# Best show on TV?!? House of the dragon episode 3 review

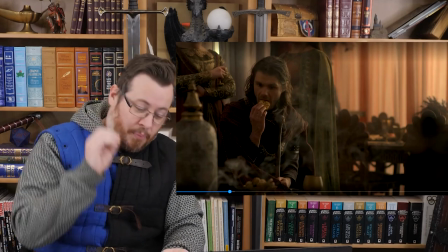[14:50]
The show is setting up important characters and character arcs.
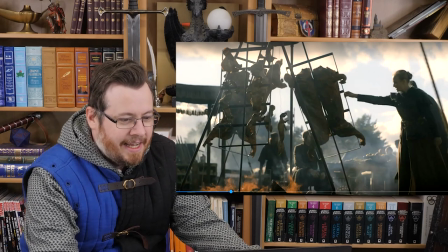[14:54]
There's the animals getting roasted, it's just like small details like that, that adds an authentic feeling to this.
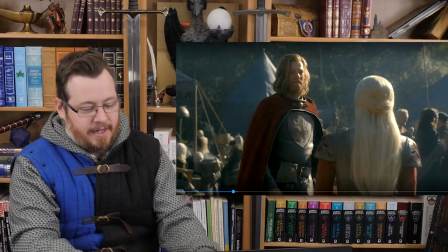[15:01]
She gets approached by a Lannister, different type of Lannister than we saw before.
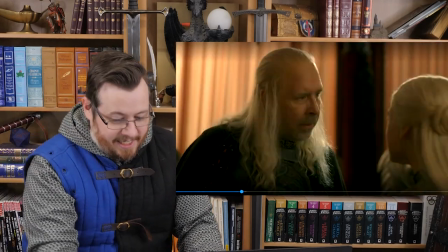[15:07]
Again, it's just an example of every scene doing something. There's a great exchange between the princess and her father here,
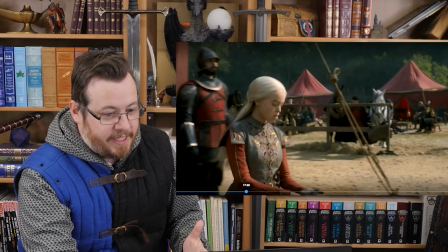[15:14]
and in actual fact they have a fight where they end up raising their voices in front of everyone. and you
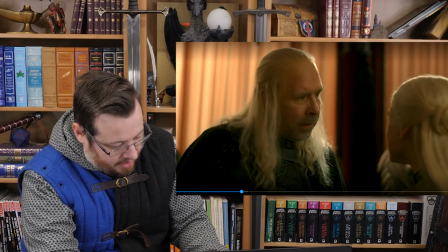[15:19]
know she comes to him trying to say that she is not some prize to be profited or you know sold off to
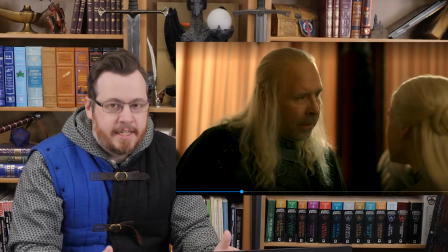[15:25]
other people but Viserys is looking at this that you need to get married you're of age now if you're going to be an heir this is an important thing to do
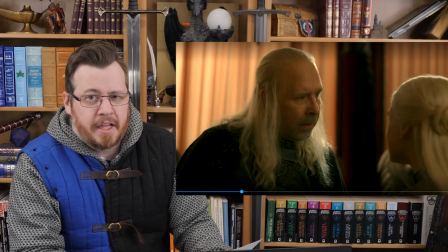[15:33]
he calls the Lannister man who was basically almost suggesting a marriage to her that is arrogant and self-righteous but I love
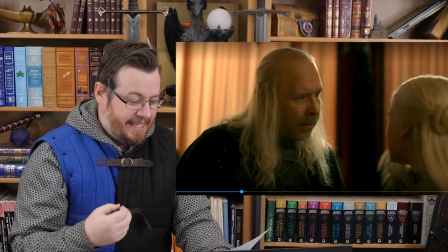[15:41]
that Viserys he comes right back at her you have that in common and things then he says even i do not exist above tradition and duty and it builds the
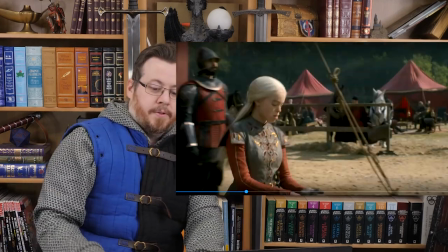[15:50]
conflicts the character perspectives a very effective scene of course the princess she storms off unimpressed and she rides off one of the kings
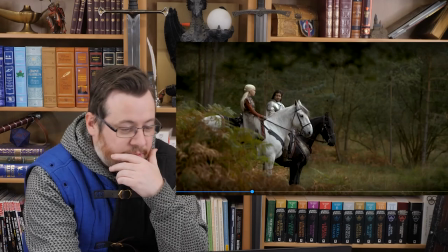[15:58]
guard follow her sets up a interesting conversation where she starts complaining and i like that the show doesn't let her
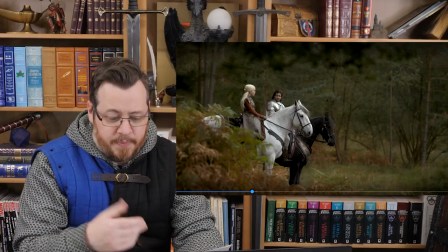[16:07]
get away with it because her guard the king's guard here his reply is brilliant he says many in the room would trade places with you princess it's like boom yes
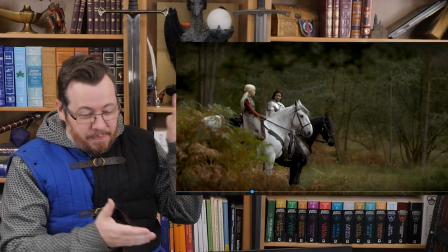[16:17]
And so, even this guy, he puts her in a place because she's being petulant, right?
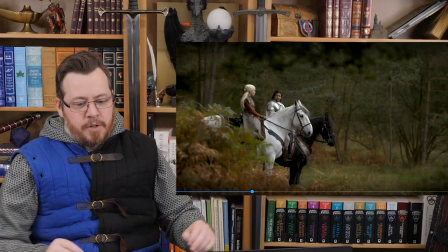[16:21]
But then she says, everything I do has no importance or significance, and then he gets to correct her again.
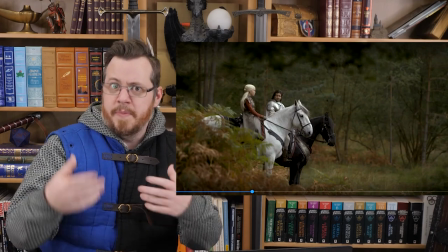[16:27]
He's like, well, really, you, I mean, you know, you chose me to be a Kingsguard. I never would have had this position.
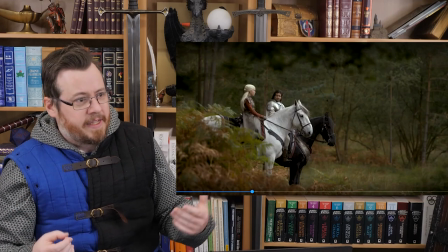[16:32]
I was a lowborn and all that stuff, and he changed my life for the better.
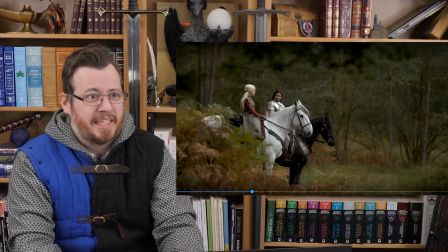[16:35]
It builds their relationship, but it also contextualizes that she's not completely without, you know, influence in her position.
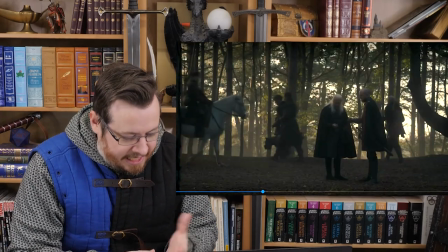[16:43]
So at first I was worried they weren't going to follow up on the fact that the king has certain parts of his body rotting, alright?
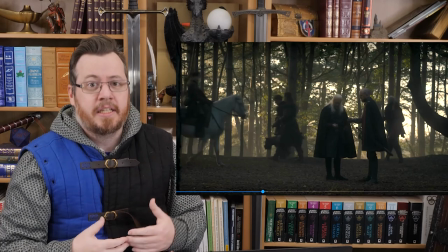[16:50]
It looks like it's being poisoned. And yet, no, they're on top of it. They show the king his tired, and it seems like an unnatural tiredness.
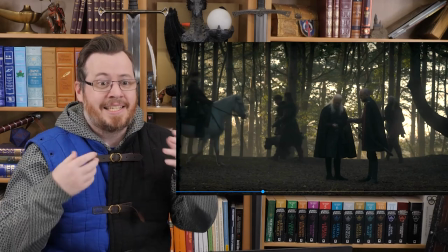[16:58]
To the point where, at moments, he legitimately looks like he's sick and is dealing with something that is affecting his health.
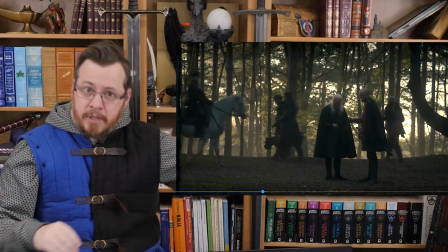[17:05]
And I first noticed it here, and then it's consistent through the whole episode. So again, they're not forgetting about important plot points.
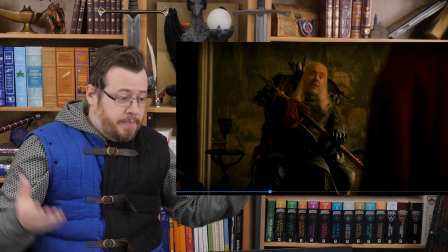[17:12]
They're being consistent all the way through. I like this scene as well. It builds the king's authority. It shows that, look, he's in a bad mood.
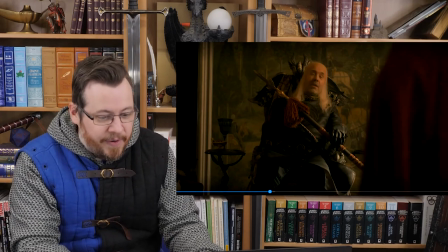[17:17]
He's feeling sick and tired and is getting a bit drunk. And so he's not ready to entertain more politics.
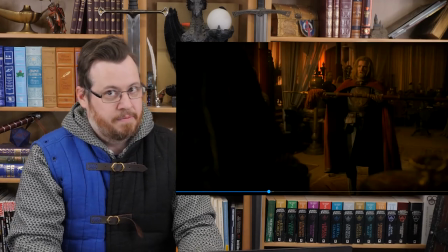[17:25]
And the Lannister guy, he comes to, you know, talk about politics. And the king's having none of it.
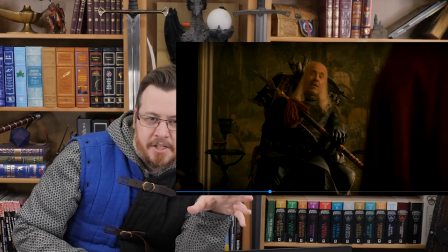[17:31]
And he basically just, you know, disingenuously interprets things to be possible offenses because he is full of it.
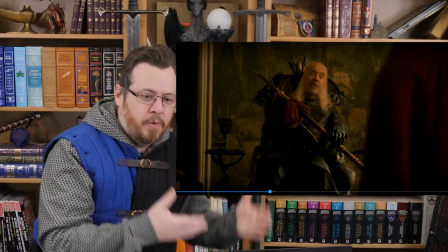[17:39]
He is annoyed. And it's in line with how he's feeling at the moment. but I also kind of like that it showed that the king can really stick it to some nobles.
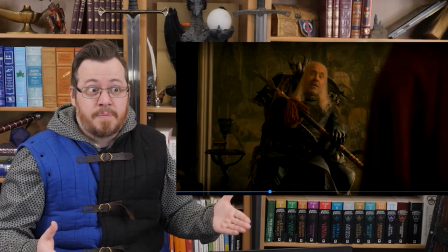[17:46]
He has authority, he has strength, and people, he's not a pushover, right?
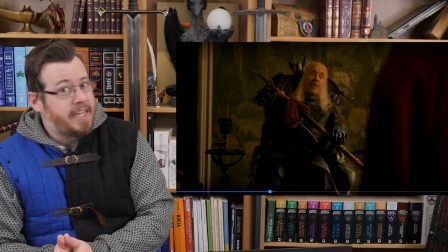[17:51]
He's actually a very complex, nuanced character, where you can see why people might perceive him as weak, yet he's not completely weak, but he's also a really strong, good man, trying to do the right thing,
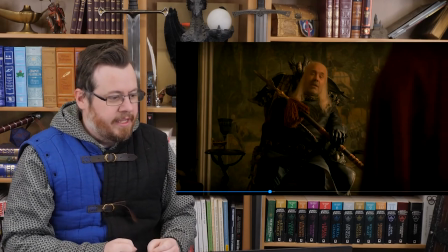[18:00]
and has trouble making the right decisions, when no matter what he does, he's going to be offending or upsetting someone,
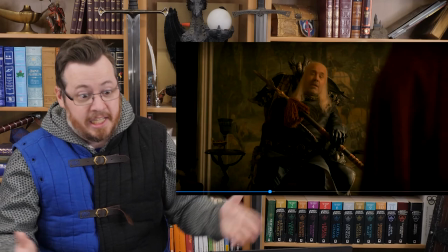[18:07]
which is a big issue as a king, because that could cause instability in the kingdom. See, look at him, he's not having a bar of it.
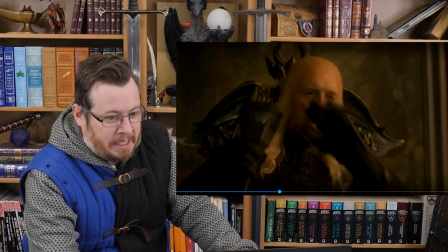[18:14]
And so the Lannister guy, he withdraws, he digs a bit of his own grave here.